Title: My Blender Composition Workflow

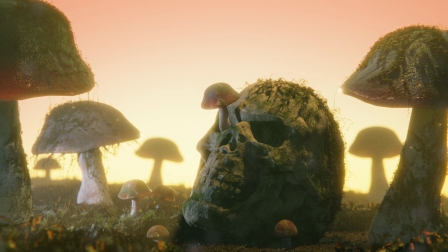0:00 Do you want to know how to beautifully compose your artworks like these ones I made recently in Blender?
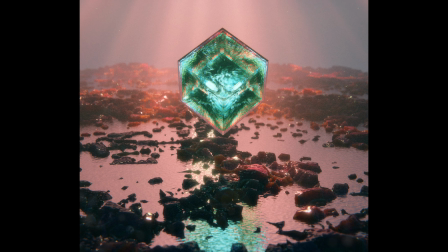0:04 Well, here are some great tips on how to do so. Firstly, make a worthwhile subject for the shot.
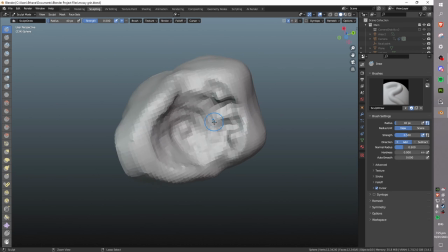0:09 This is one of the most key things. You want a nice looking model at the center of attention so that everybody can look at it and be like, wow, this guy knows how to make art.
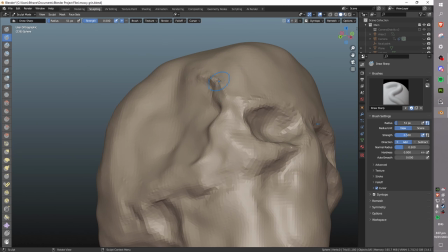0:17 And very importantly, when somebody asks you, did you make that? You can actually say yes.
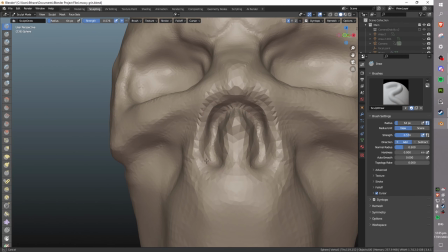0:22 So please, I encourage you to go out there and actually make that amazing hyper-detailed subject.
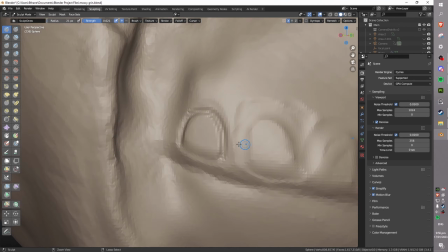0:27 Because not only will it look awesome and give you bragging rights, it will grow your abilities in 3D immensely if you consistently do this.
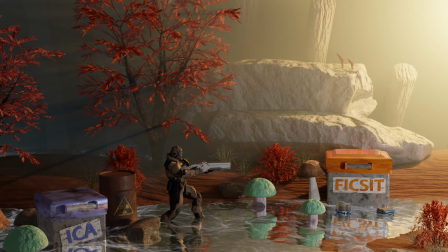0:34 Next, intelligently place everything in your scene. Don't create scenes like I used to and try and cram too many cool things into the same image.
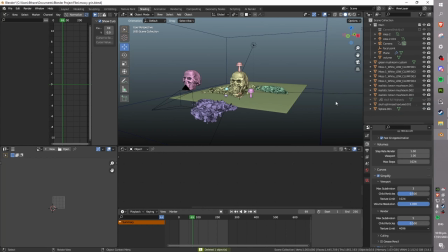0:42 There should be a path for the audience's eyes to follow, and it should be very clear and not too confusing,
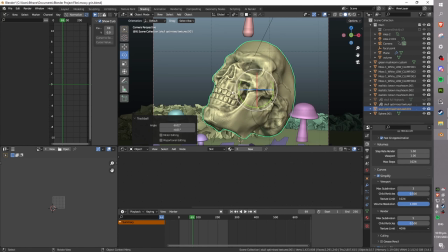0:47 otherwise people won't understand your artwork, and it just won't look aesthetic.
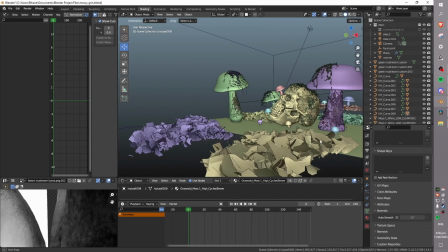0:51 As you can see in this art piece, I have the skull placed slightly off center according to the rule of thirds, but still very much in center frame.
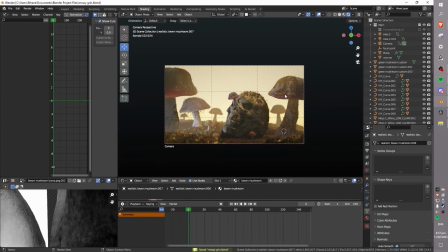0:58 The mushrooms in the scene are just as big, if not larger than the skull. However, they all hover at the edge of the screen and are not in focus.
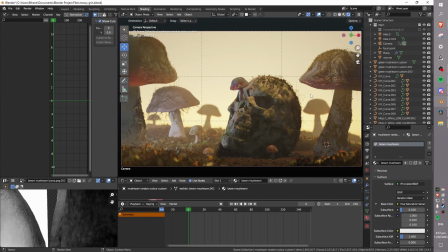1:06 Thus they almost frame the skull rather than drawing attention away from it.
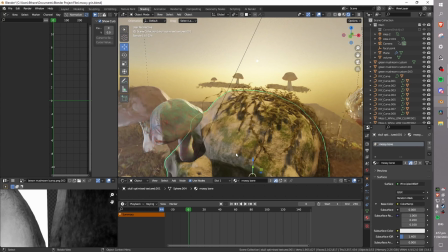1:10 There's heavy depth of field on the foreground so that your eyes don't get too locked into it, and the background is silhouetted.
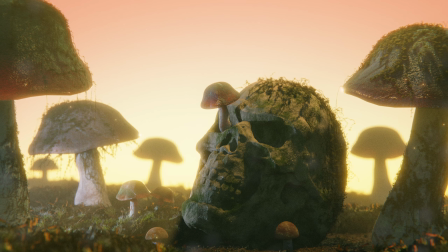1:16 Overall, the skull is highly in focus, center frame, and your eye is drawn to it, if that makes any sense.
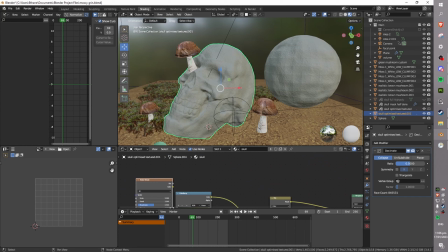1:21 I might just be rambling. Lastly, only do fine detail where it counts. This applies to both the 3D modeling process and also in compositing and post-processing. For instance, as I said before, the skull remains in focus using the depth of field on the virtual camera in Blender.
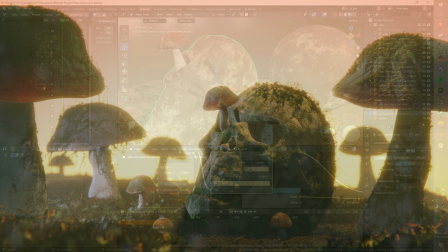1:35 This means a lot of the detail in foreground and background is lost because it's either out of focus or silhouetted.
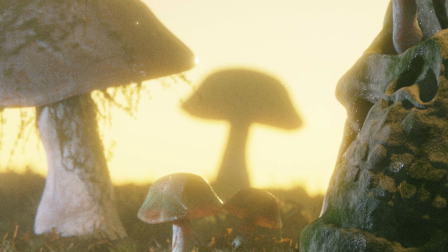1:40 This is fine because implied detail is there because the models that are out of focus are still decent.
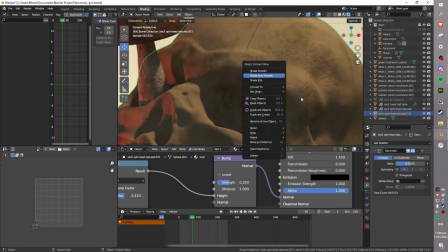1:46 However, the main effort has gone into the model which is in focus and in the primary center of attention.
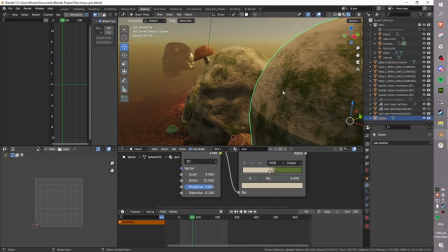1:51 That skull is very high level of detail and a lot of effort went into making it compared to everything else, and in this case I'd say that that was a pretty worthwhile payoff.
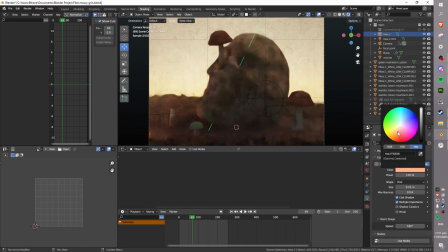1:59 In the compositing process, I color graded the skull to bring out more mossy tones and accentuate the fungi around the skull.
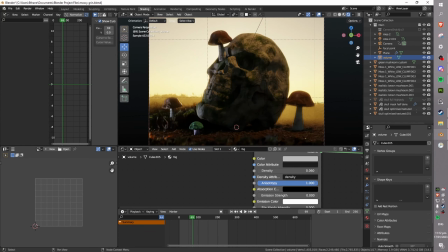2:06 Alongside this, dust particles were added as a camera screen effect to add more atmosphere to the foreground,
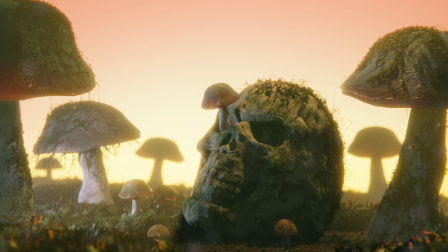2:11 and a nice red gradient was placed over the horizon to make the sky a little bit more interesting and less flat. Everything just continuing to frame the skull and make this a more atmospheric picture.
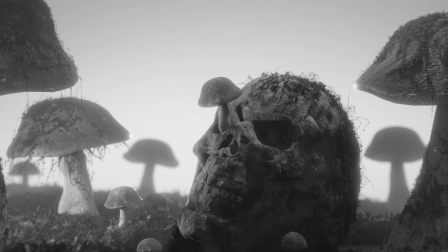2:21 Unfortunately, however, this picture is lacking a bit of story. I've told you my method of composing a great picture, but I haven't told you how to create a good story out of it.
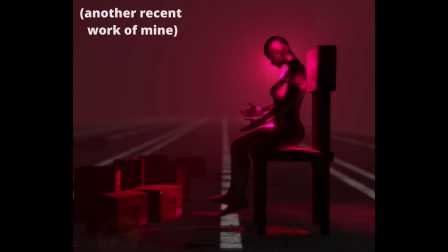2:30 This artwork sort of gives off some vibes, feelings, emotions, good atmosphere, but there's no solid story behind it, and I think that's fine in general.
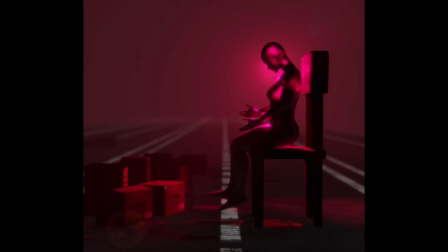2:37 But in this case, I think that it would have been better if I'd thought about something. So that's my final tip.
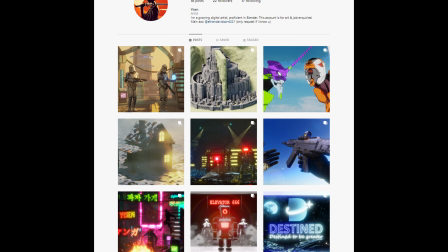2:42 Get inspiration, get a story. One way to do this is by following other great artists.
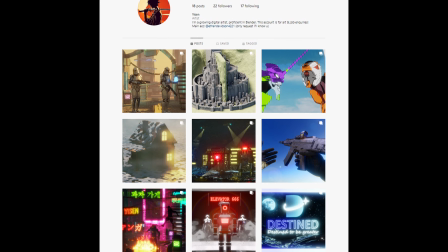2:47 For instance, you might consider checking out my Instagram where I post all of my artworks. And I'm perfectly fine with you being inspired by any of those artworks and creating your own interpretations. Currently, I am competing in the Endless Engines Community Render Challenge, hosted by Clint Jones. This is a really fun art project, but it'll take a while before it's done, so stay tuned for cool update videos. I hope this video was useful to you. Please consider subscribing if you want to see more stuff like this in the future, and I will see you in the next one. Thanks so much for watching, and goodbye.